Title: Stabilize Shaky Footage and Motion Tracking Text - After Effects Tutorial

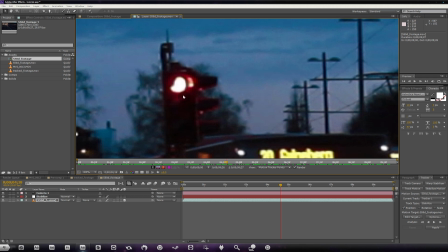250s
This is the purest of white and then you have all the way down black. So this is a very nice contrast point and I'm just going to select this for this track.
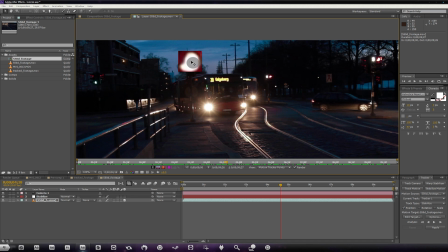259s
We'll drag this up and don't worry if you have to spend some time looking for this sort of particular track point in your own scene.
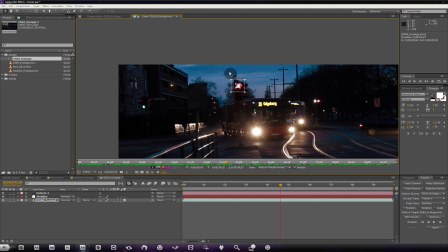266s
It's important that you get it right. So we're just going to put it there. And also another thing, I shouldn't have moved this into position.
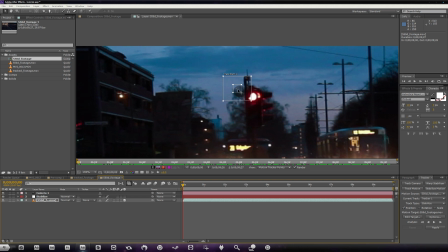273s
Make sure your timeline marker is at zero seconds because we'll be tracking forward from there so zero seconds line
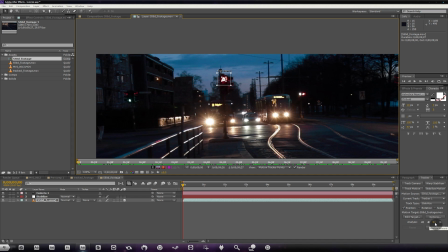282s
it up with where you want it and then we're going to hit track forward which is this little play button down here and now it'll just track through our scene and as you can
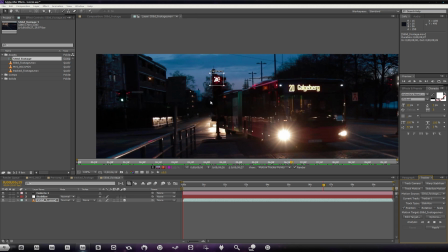290s
see the track point is staying right on target there without any problems whatsoever and now that it's done
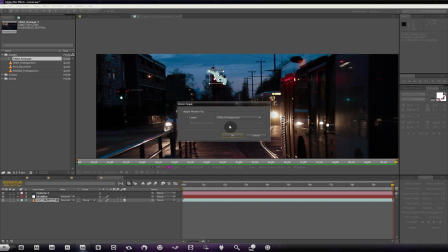297s
tracking we're going to go ahead and click edit target and make sure that your footage is selected So my 550D footage, click OK. And then we're going to hit Apply. And then X and Y, OK.
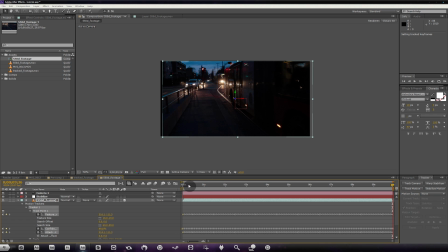309s
And now, when we're back in our scene here, you'll notice that if we scrub through this, our footage is rock solid. We have no shake whatsoever. But in my case, if we look at the clip carefully, we can see that this is not what we want at all.
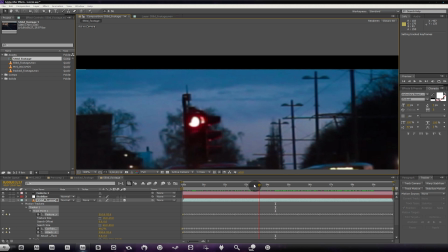323s
Because you can see we have a lot of noise. And if you look carefully at this traffic light,
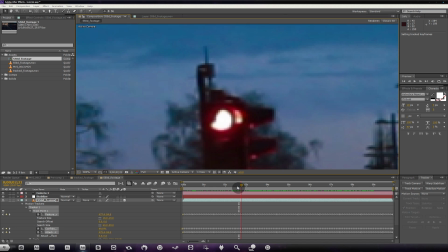329s
it goes out of focus. or not out of focus but it has a bit of motion blur right here and because we're shooting at nights we're
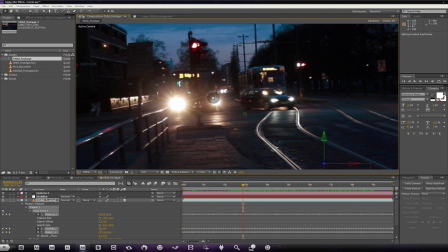336s
shooting with a low shutter speed low or high iso rather
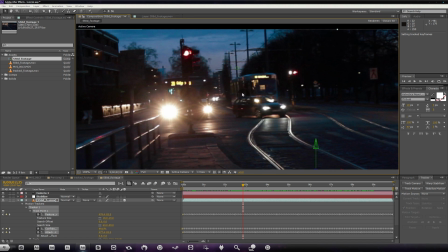340s
low aperture and it just results in motion
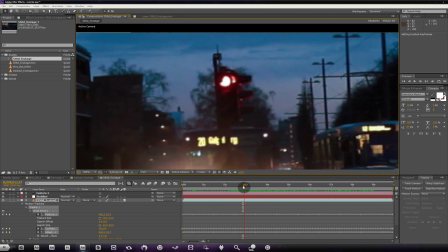345s
blur and so because the footage was jerky in the original it wouldn't look good to keep the footage like this we need to add that smooth
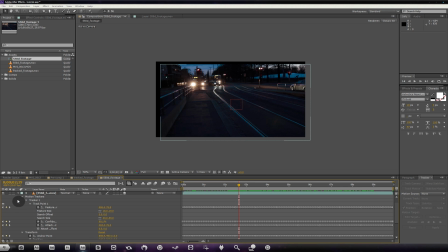354s
swaying so to do that what we're going to do is inside the 550d footage layer or your original footage hit a for the anchor point go back to zero seconds ctrl c for anchor point and then hit a for stabilize and the anchor point there ctrl v so now we have all of
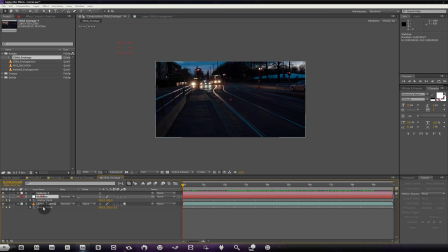372s
the anchor point data from our stabilize or sorry from our 550d footage to our stabilize another thing that's important to do is make sure that the position of the stabilize matches up with the 550d footage so if I hit P on both of them you'll see they match up
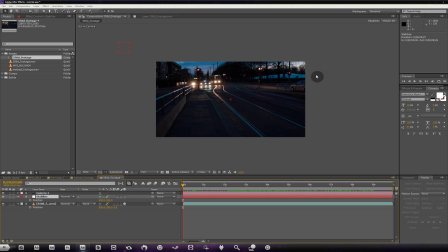388s
and so what we're going to do now is before I go on I'm going to just add some black bars to our edges to give it that sort of filmic look
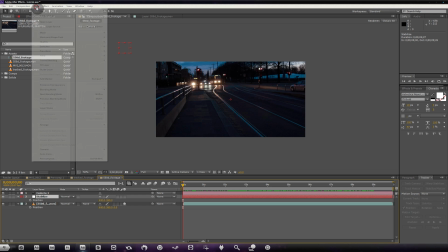397s
and to do that I'm going to go layer new adjustment layer
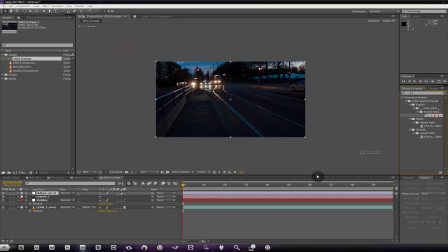401s
and I'm just going to bring in a preset from video copilot 2.4 aspect ratio drop that on there and because of this I have to move that base layer down a bit so I get more of the sky and that's That's why I'm doing it now, to show you that if this position differs, which it does now, 640, 450 instead of 640, 360, we'll need to change it.
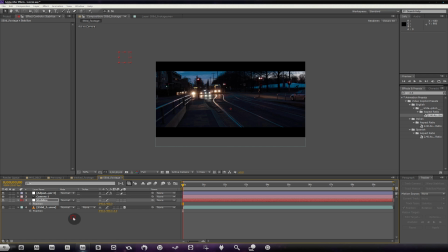419s
So 450. And in this case, we're good. So now we're going to take this camera, I'm going to pick whip it to stabilize. And now if we play it back, you'll see our shaky footage is just how it was when we started.
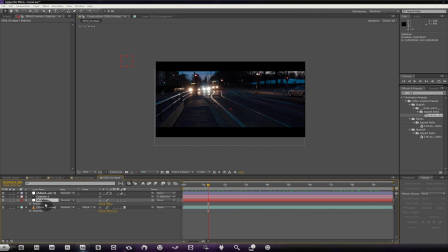433s
So from here, what we're going to do is we're going to hit A again. we're going to alt click on the anchor point expression and now that we've got our expression box up we can type an expression that affects all of these keyframes so we're going to type smooth